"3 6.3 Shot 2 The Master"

All right, now the drone shot has been ticked off. We are moving on to our wide. Now, this should be a fairly quick transition, right?
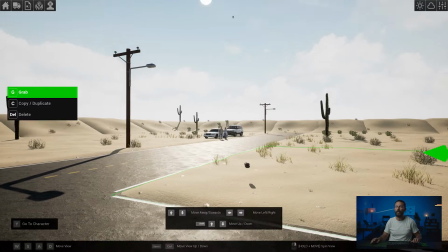(0:11)
Because we're not coming over here. We're not gonna bring in any of the materials that we've used, right?
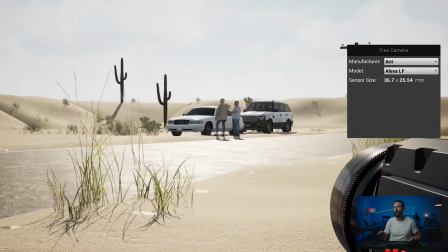(0:16)
The neg, the 12 by neg, in something that is going to end up being somewhere in this world, this wide, the neg is gonna do nothing.
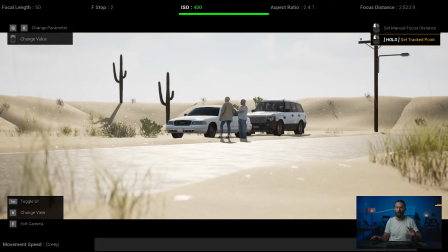(0:23)
So we're not gonna bring in the neg. We don't need any of the bounce because again, it's too wide to bring in anything.
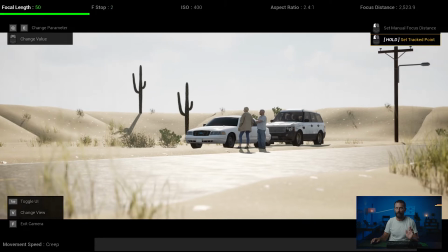(0:28)
If you wanted to affect things here, you'd have to go on a significantly longer lens.
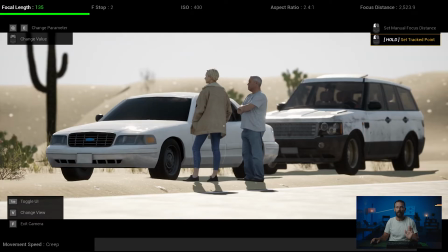(0:33)
Like maybe the neg could do something, right? This is 135 millimeter, maybe, but we wanna show a little bit of the size and the scope of this place.
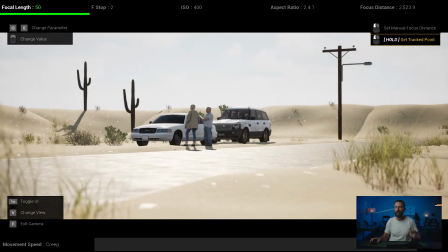(0:42)
So we're gonna stick on the 50 for now. I like this size, I like this placement, I like the things in the foreground over here, the road that's skimming across.
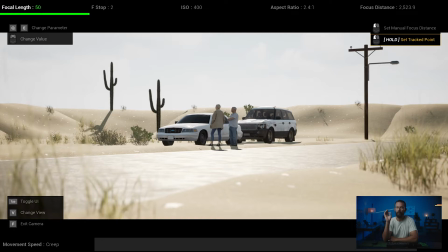(0:50)
Now, if you're shooting cars, you're obviously taking a polarizer with you, right? A circular polarizer that you can rotate. There's a bunch of companies that make great ones. I prefer the Arri one, but there's a circular polarizer, you just go through and that can take all of the shine off of that road because we don't want that road to be too distracting because what happens with the backlight is it will hit the road and depending on the surface,
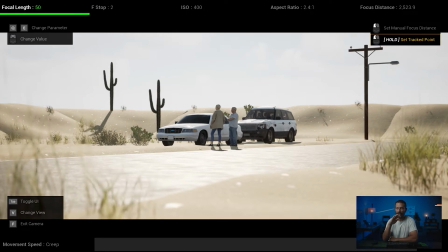(1:09)
you'll get this bright shimmer effect, this reflection that is not nice. So we want to take that down. So I would be thinking immediately, even before we got here, I'd be knowing, okay, make sure that the camera team has a polarizer in the kit that we can spin and get rid of these reflections, both in the car and on the road itself, to bring it way, way down because it's very, very hot.
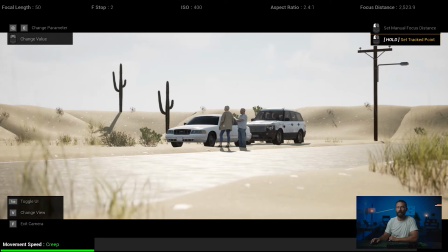(1:28)
Here, one thing to remember as we're going through these shots is the increments inside of this program are only stops.
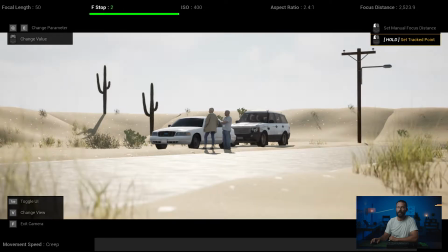(1:36)
So I would probably be trying to set exposure somewhere in between a 2 and a 2.8. Right? This seems a little bit hot to me. I would want that sky a little bit further down. And also the car color. I would definitely, if you're gonna shoot cars or any commercial like this with cars, not go with white.
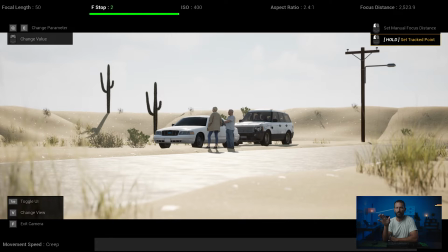(1:54)
No white, no black. You do not want those because black, you're gonna see all of your little toys inside of them and they're gonna look flat and dead. And white, they're just gonna be so hot. It's gonna be really hard, especially when you're backlighting like this.
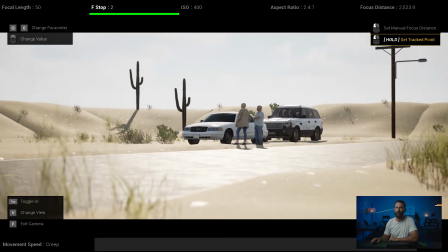(2:07)
If you look at the hood of the Range Rover or the hood of the cop car there, it's gonna be very hot, especially with the sun behind it.
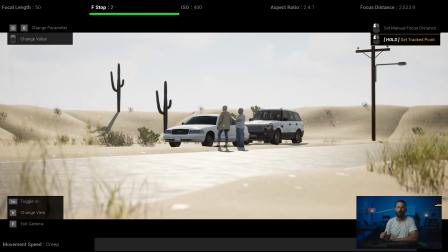(2:14)
You're just gonna get immediate reflection off of those things and they're gonna ping right into the lens and there's going to be nothing that you can do about them.
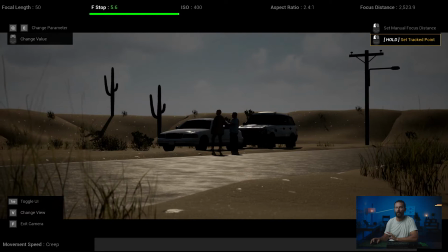(2:20)
I mean, you would have to stop down to, you gotta be in like this region. What is that, 3 stops?
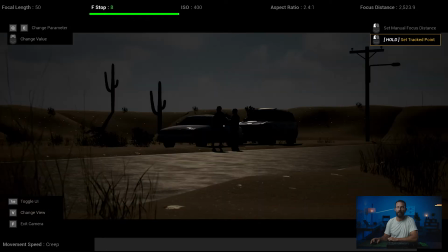(2:26)
To get anywhere near looking halfway decent. You can see it's still blown out even there.
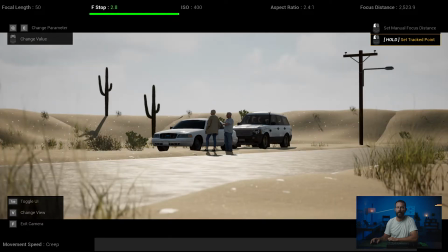(2:31)
So I would be setting it somewhere in between 2.5 is where I'd be setting this up and I would wanna open it up anyway.
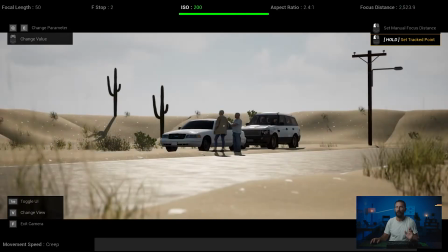(2:38)
So I would drop ND, we can't drop ND here, but I would probably go lower down to 200 and then open up to 1.3,
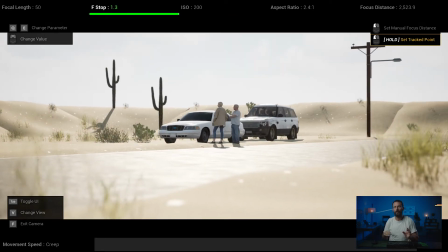(2:46)
just so you lose any distractions from the side of the road, right? We just want elements to shoot through.
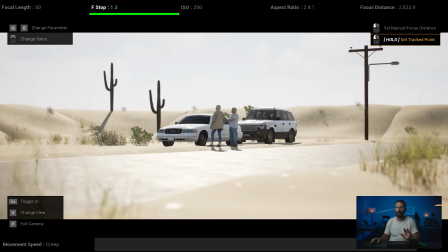(2:51)
We don't really want to be distracted. If we go with like a deep focus, those things start to come into too much, they start to draw too much attention and we definitely don't want that.
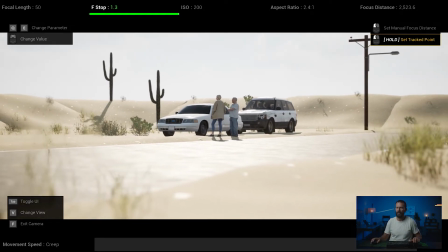(3:02)
So you might, have a little look around here. We talked on the treatment and in the tech recce, that this is really just gonna be a slow push, just like this, right? Very, very slow and steady, maybe a little bit faster than that.
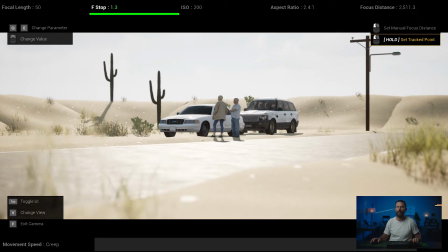(3:14)
In between, again, you don't really have controls here inside of this program for the speed, but somewhere between that sort of speed and something like that, right?
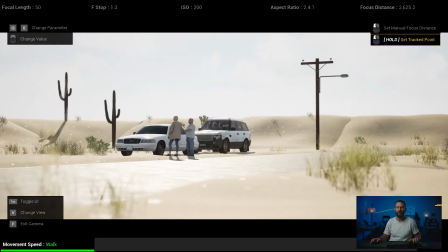(3:23)
You don't want it that fast, and you don't want it this slow, right?
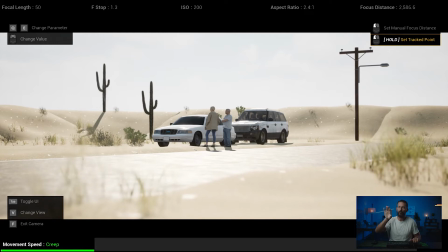(3:27)
Because you lose that effect. And obviously the longer that you go on the focal length, the more you need to move in order to feel the effect. But I like it somewhere in this world. I like frame right. I like having that pole over there just to have a point of difference.
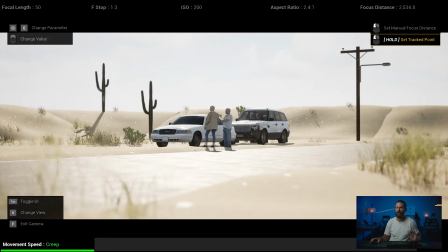(3:40)
I like the 2 cactus there, the cacti, and the cars as they are. Now, in this situation, the talent has their back to camera in the wide. Some directors won't mind that. Others will, they'll want to position the talent so at least we can see somebody's full face or something like that.
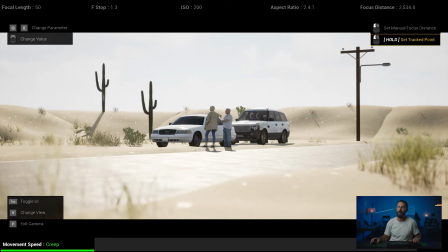(3:55)
Those would be conversations to come up. And for setting exposure here in the wide, what I would do is I would false color on and I would look at the sky levels and I would just determine where I want my sky, and then that sets everything else. You really want to determine what is going to blow out.